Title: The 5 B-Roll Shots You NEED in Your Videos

The five shots that you need when shooting b-roll to help you complement the story that you are filming Welcome back to the Quick Tip Tuesdays my name is Camillo for DKD21 Media. If you're new to this channel I make videos about filmmaking gear and kind of teaching you how to step up your production so if that's something that you're into consider
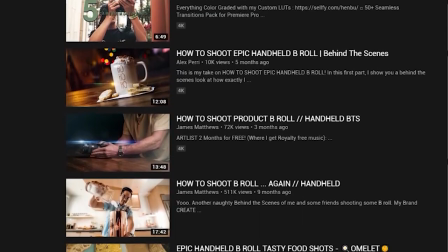0:20 subscribing So this isn't a video to show you how to do those epic handheld b-roll shots you're seeing around on YouTube This video is to give you a checklist of stuff that you should try to film when you're doing corporate gigs events weddings and all of the above You know people always say shoot to edit shoot to edit this for me is shooting to edit So when I film things I have an outside-in
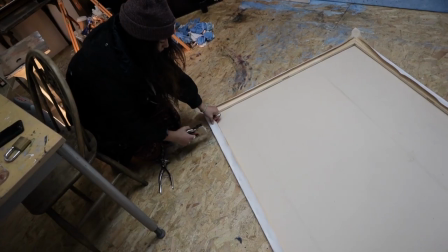0:40 mentality because I'm a big picture person So like to grab the widest thing first and then I like to go into details now Obviously this can change the edit you might want to start with things close up and then tease the final
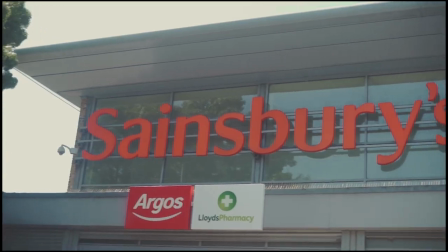0:51 Establish and reveal but the idea for this to kind of give you some guidance when you're going out to shoot So the first shot that you want to get is a wide shot. This is to establish what it is that we're filming. Now, you could just go into any room and film the widest thing that you can, but there are a couple of things that you want to consider first.
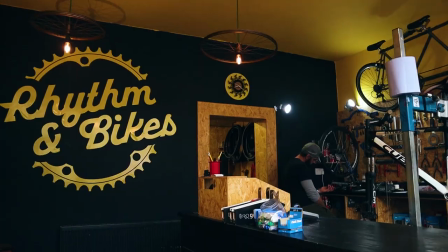1:07 What is the video that you're shooting? You can see in this example here, I'm shooting for a bike shop and the first shot that I do is a wide shot that shows the logo and the counter.
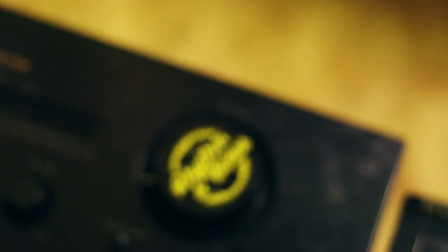1:15 I followed this with some other shots of speakers to kind of sell the fact that this brand is Rhythm & Bikes and they love to play really cool tunes when they're fixing their bikes. Like I said everything here is to help you tell your story. So number two is an action close-up This takes us a little deeper into the story and it shows us what it is that is actually happening in
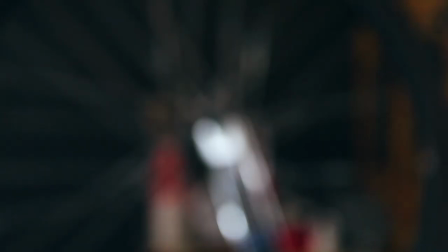1:33 the bike example We have somebody using an angle grinder and checking a tire which shows exactly what it is that they do in the bike
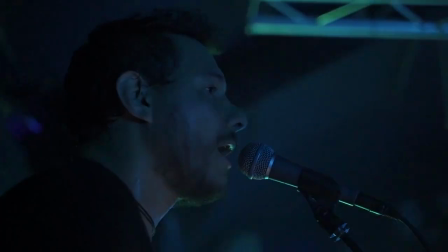1:38 shop In this club scene we see an artist playing with a guitar getting close to the microphone Shows us that we are in a club and there's an
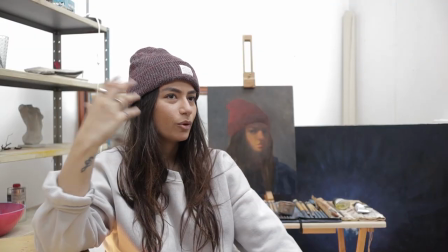1:45 artist there who's about to play some music here We see an artist We've already seen that she's in an art room and now she's tapering a canvas to show that she's preparing something to be painted So these are close-up shots that have action elements to them Okay, number three is the reaction shot like Newton said every action will have an equal and opposite reaction in opposite direction Jokes aside The reason for the reaction shot is because we want to put our viewers in a perspective of the people that are involved in our story In the case of the artists we've established where she is
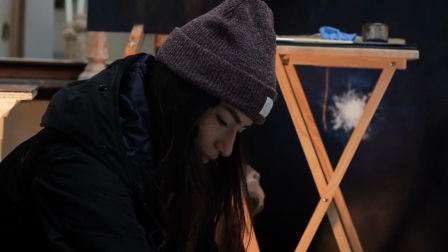2:15 We've shown close-ups of some actions and now we're showing her reaction from what she's doing Equally when filming an event like in this case
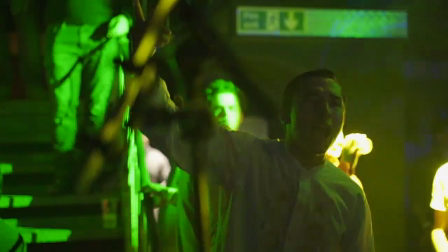2:22 We've seen the artist prepare the instruments and now we're seeing the reaction shot of people Reacting to his music and showing that they're enjoying it and it kind of brings us in To the world that is this video So the fourth type of b-roll that you want to be filming are details and fillers Now this is the stuff that most people just end up filming the whole time and then maybe the wide shot and they call it a day Now, there's nothing really wrong with that. The only thing is that you're really only seeing two types of shots in your story. You're seeing where they are and you're seeing details of where they are. You don't really go into the story of the video as much. What I mean by fillers are the decoration.
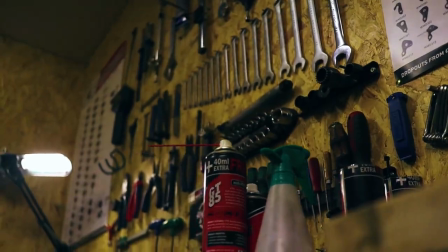2:57 If we're in a club, we want to see the lights. If we're in a bike shop, we want to see the bike club. We want to see the tools that they have.
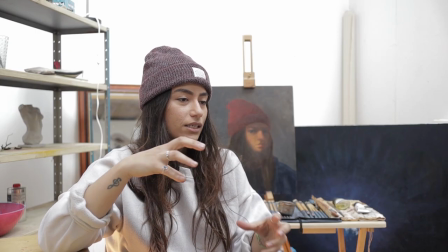3:02 And the reason I said fillers is because they help fill the story in the edit. If you're doing an interview with some B-roll and they talk about how they live in this certain place,
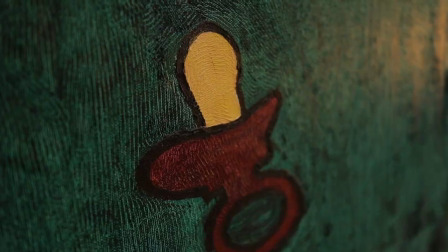3:11 You want to know what the details are what the kind of what things they see on a day-to-day basis and the fifth and final shots that you want to try to get in your b-roll is the motivated shot or the motivated movement shot Now motivated shots motivated movement is basically when something
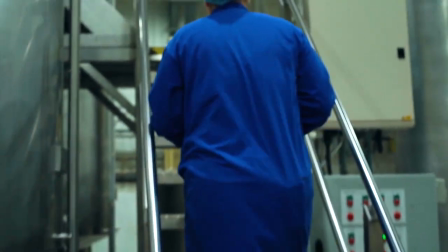3:26 motivates your camera to move be that a tracking shot When you're following somebody walk be that following somebody's hands as they're painting now This show is very fun because you can get
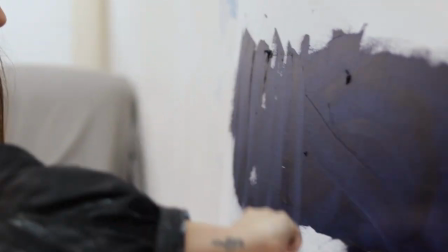3:34 very creative with it here with a painter I'm kind of moving my hand that she's moving the hand in the painting apart from making your videos more dynamic by having some motivated shots, they really are putting the viewer in the perspective of the person. But anyways, I hope these helped. If you liked this video, make sure you leave it a like and don't forget to subscribe to the channel so you can get notified when I make a new video and not just get recommended randomly by YouTube.